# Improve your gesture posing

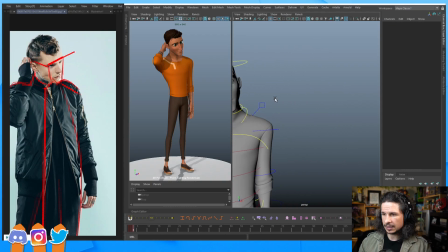(53:42)
So if we go here, let's add that tension to the shoulders.
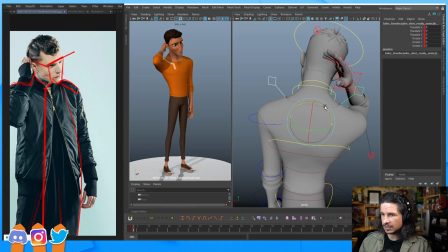(53:50)
So we'll take this and just add a little bit of tension in here. And already you can kind of feel that motion going in. Now, when you're adding tension, keep in mind that we can bring our shoulders up, down, and forward and back.
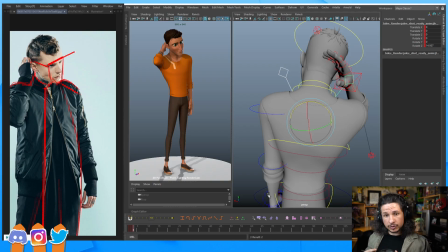(54:07)
There's a whole range of motion. This is just the clavicles. And of all the controls I ever see when people are posing, these are the controls that people miss the most. And if you miss the clavicles, you are not going to have a pose. Like, it's that simple.
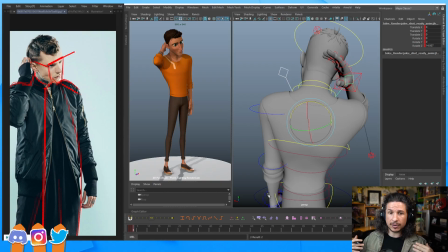(54:24)
Clavicles are just so important to a pose. That's your shrug controls here. Without them, we can't move our arms in any natural way. So always pay attention to your clavicles and try the pose yourself.
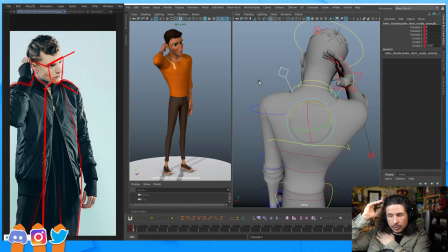(54:38)
So for example, if I raise my arm here, I can feel my shoulder go up and forward as I do this. As I kind of shrug the other one, that one's kind of coming forward too.
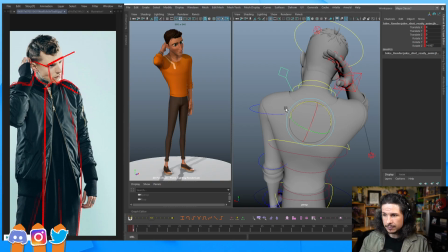(54:52)
There's kind of this this hunching inwards. It helps to add that kind of nervous energy a little bit.
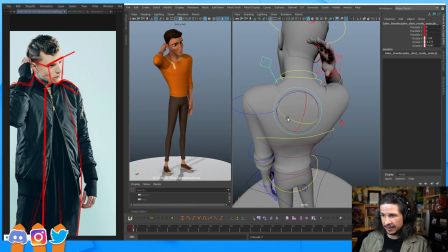(55:00)
So let's kind of just bring that forward ever so slightly,
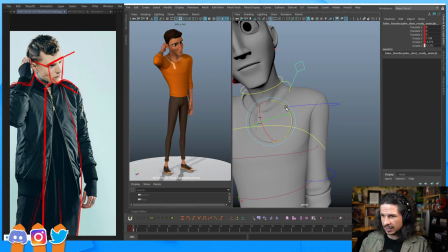(55:05)
and maybe just a little lower on that side so the other side can be a little higher. So something like that.
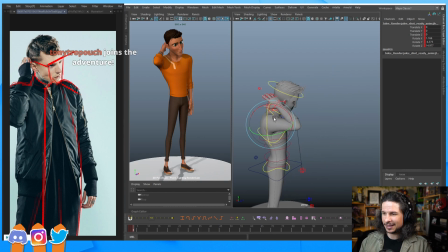(55:13)
And Tony, thank you so much for the follow. I really appreciate that. Now let's actually get the other hand in place. So the important thing with the hand is to look at the visual anchors.
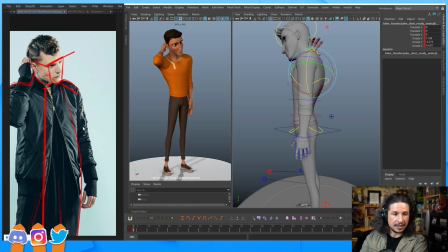(55:31)
How much does camera angle make? Oh, the camera angle is going to make a huge difference. So you want, if you're trying to create a replica of the pose, you want to make sure your camera angle's similar. It doesn't have to be though. So for example, let me go here.
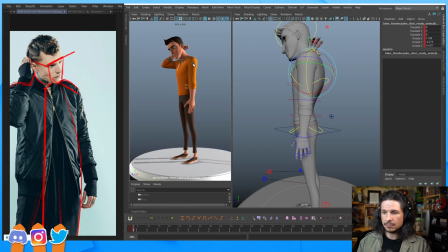(55:47)
Like if I wanted my pose to be this way, it's still the same thing. I can use that reference and repose it. I'll just have to exaggerate different things. I would want my line of action to be a little bit more clearer here.
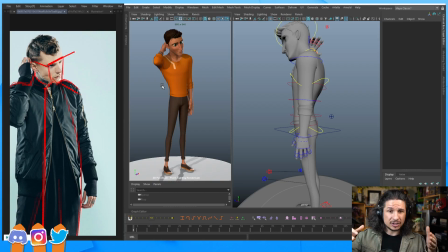(56:02)
It doesn't have to match exactly, but that's just a matter of knowing where your camera is in relation to your character. The closer you can get, the easier it is. Now, one thing to watch out for here is the visual anchors.
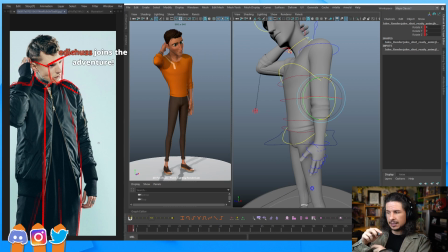(56:19)
So visual anchors are the things like sleeves or lines on the body that let us see which direction things are pointed. So for example, here we can see that his sleeve has this curve right here,
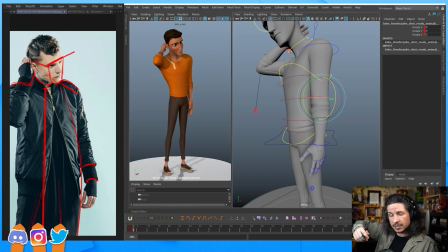(56:35)
which tells us that his arm is not angled backwards but forwards, which is good because that's the way our arms naturally relax. When we're relaxed, our arms don't sit straight beside our body. This is actually very unnatural.
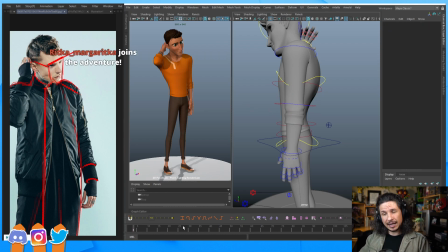(56:48)
Instead, when we're relaxed, our elbows bend forward ever so slightly. So if that arm is somewhat relaxed, his hand's actually going to be doing this, just a little bit. And then the upper arm tends to go back a little bit here.
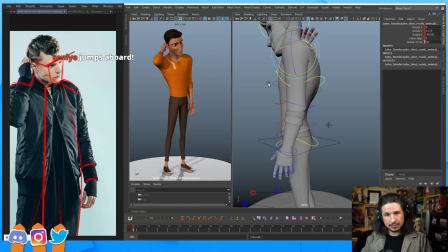(57:06)
So you get a little back and forward. This kind of creates this little flow into the body.
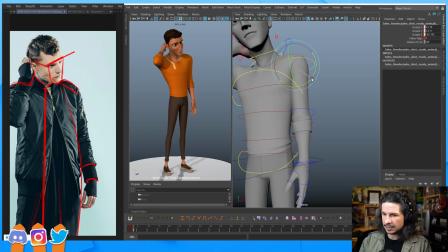(57:15)
And then let's kind of pull this out just a little bit. Get that nice angle. And then keep in mind that we can take our arm and then rotate it this way. That's your shoulder rotating, not your elbow. So I can tweak that and pull that arm there, like so.
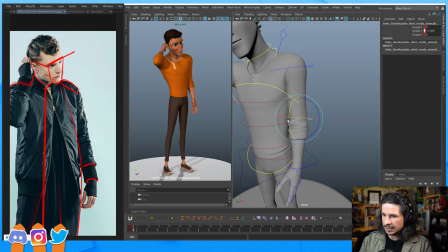(57:35)
So the reason I'm doing this, and let's exaggerate, is if I just bend the arm like this, you can see how I get this really steep bend in the arm. But if we look at our reference, we can kind of see a little bit of a bend here, just a little bit, but it's very slight.